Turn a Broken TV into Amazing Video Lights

Your old and busted TV might be exactly what you need to make more beautiful lighting for your videos or photography.
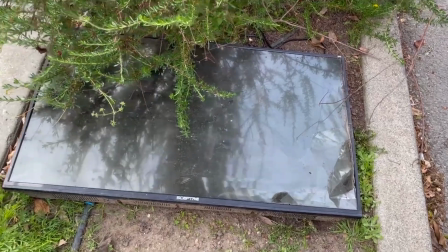(0:05)
I found this shattered broken TV on the street and I ripped it apart,
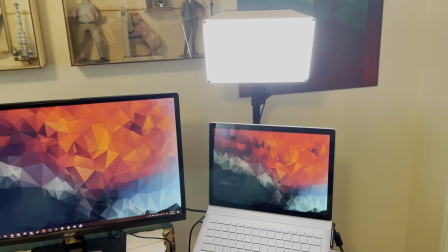(0:10)
turned it into the shroud for a basic LED light, and now I use it for video calls and the picture is just that much more attractive to look at. And I made a larger version as well so that I can use for lighting my videos like the one you're watching right now. But before I get into these builds let's talk about why tvs might hold the secret to better lighting and the key word we're going to need to come to understand is diffuse so let's demonstrate that please don't look at the sun without eye protection but if you were to go outside and look
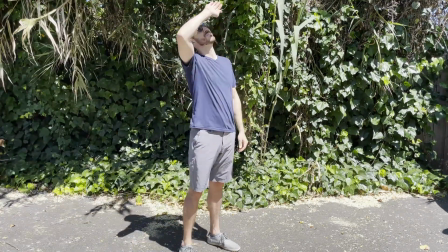(0:37)
at the sun you're going to see it's very bright very harsh very directional and so if you're taking photos in direct sunlight you're going to see the effects of that lighting
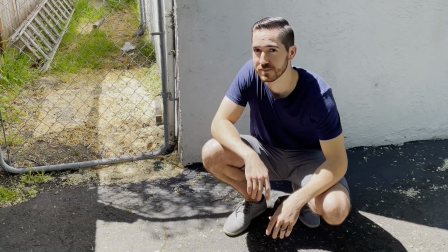(0:45)
for example with this you can see really harsh highlights like this and really clear shadows like this. Overall this picture quality isn't that great. Now diffuse light can still be bright but it loses the harshness and directionality of direct sunlight.
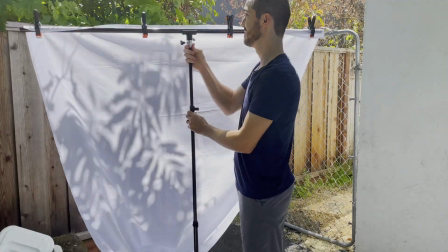(1:04)
So if I put some photography cloth up on a c-stand and put that in between the Sun and myself in the same photo you're gonna see the harsh highlights
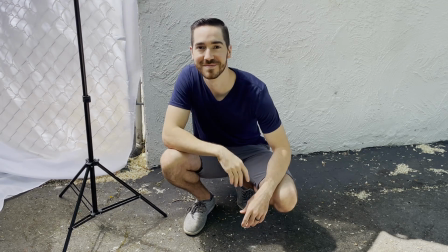(1:12)
lessen and the clear shadows are going to soften and overall this is going to provide a more balanced picture for your camera to record. Ultimately this is going to help you down the line with any color grading or anything after the fact as well. And these benefits are because the light is now more diffuse so not only is it emanating
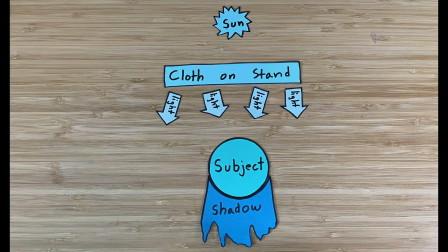(1:32)
from a larger surface area but the light is also scattered because of the cloth.
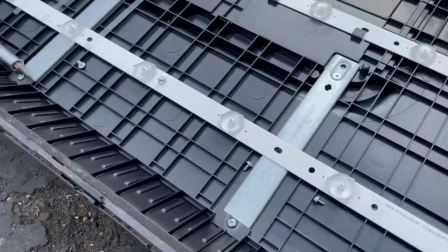(1:37)
And TVs have a similar need as you with your videos and photography. They use LEDs inside, which are basically like miniature suns, they're just points of light,
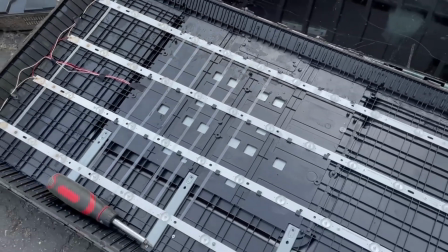(1:46)
and they need to distribute that light evenly across the entire front surface of the TV. And if they don't do that, then when you're watching your newest Netflix movie, you're going to see either a bright spot or a dark spot over your protagonist's face. Now they do this with really interesting and fascinating materials, and some TVs are going to work a little bit differently than others, but generally speaking,
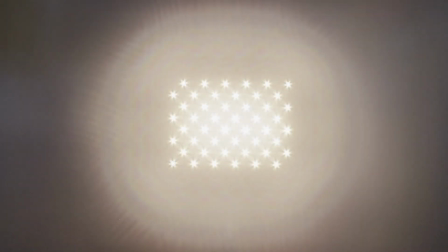(2:06)
you have the LEDs, and then you're gonna have layers of lenses that will split up and divvy the light out over a larger area before they hit what's
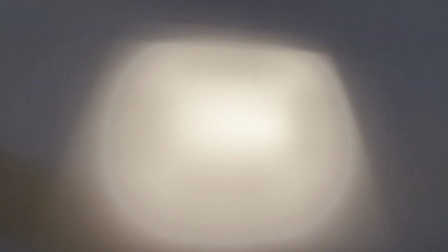(2:15)
called a diffuser and this is a more opaque piece of plastic that really makes the light buttery smooth over the whole surface and there's even little small bumps on the outer surface that help to again scatter that light in different directions. So these are the lighting principles that we want to replicate for our own lights but you can't place the Sun where you want it to for your shot. You can't always even fit a standard photography cloth, where do you want it to be? So we need something smaller, a little bit more portable, a little bit more reliable. So what do you do? You buy this. This is an off-the-shelf solution. It has a very powerful light, specifically designed to fuse your materials, but yeah. So let's actually, let's buy a $55 light. Let's take apart a broken TV and let's fabricate around.
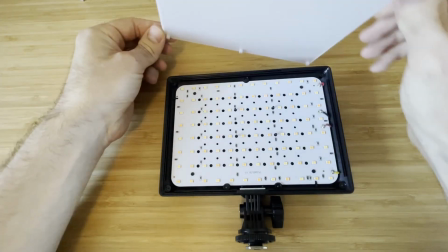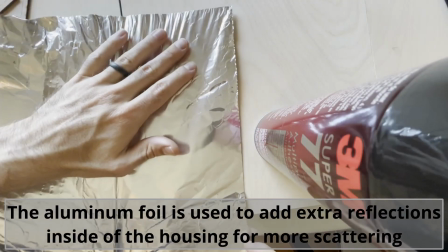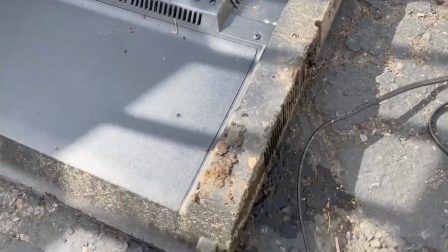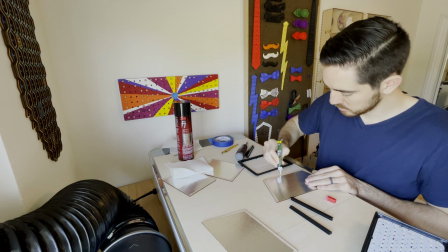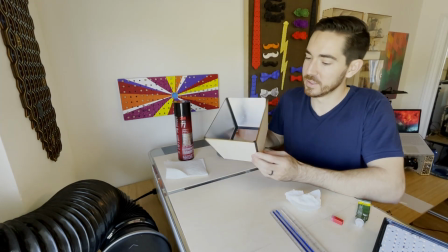(3:44)
Now that is a professional looking job. I love that I use the black PLA.
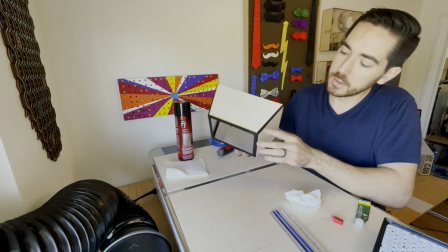(3:50)
It matches the existing plastic. These little rounded edges all the way up just look gorgeous.
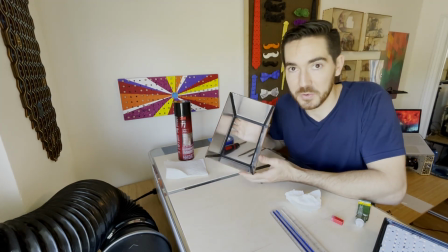(3:56)
I'm really happy with how this is turning out.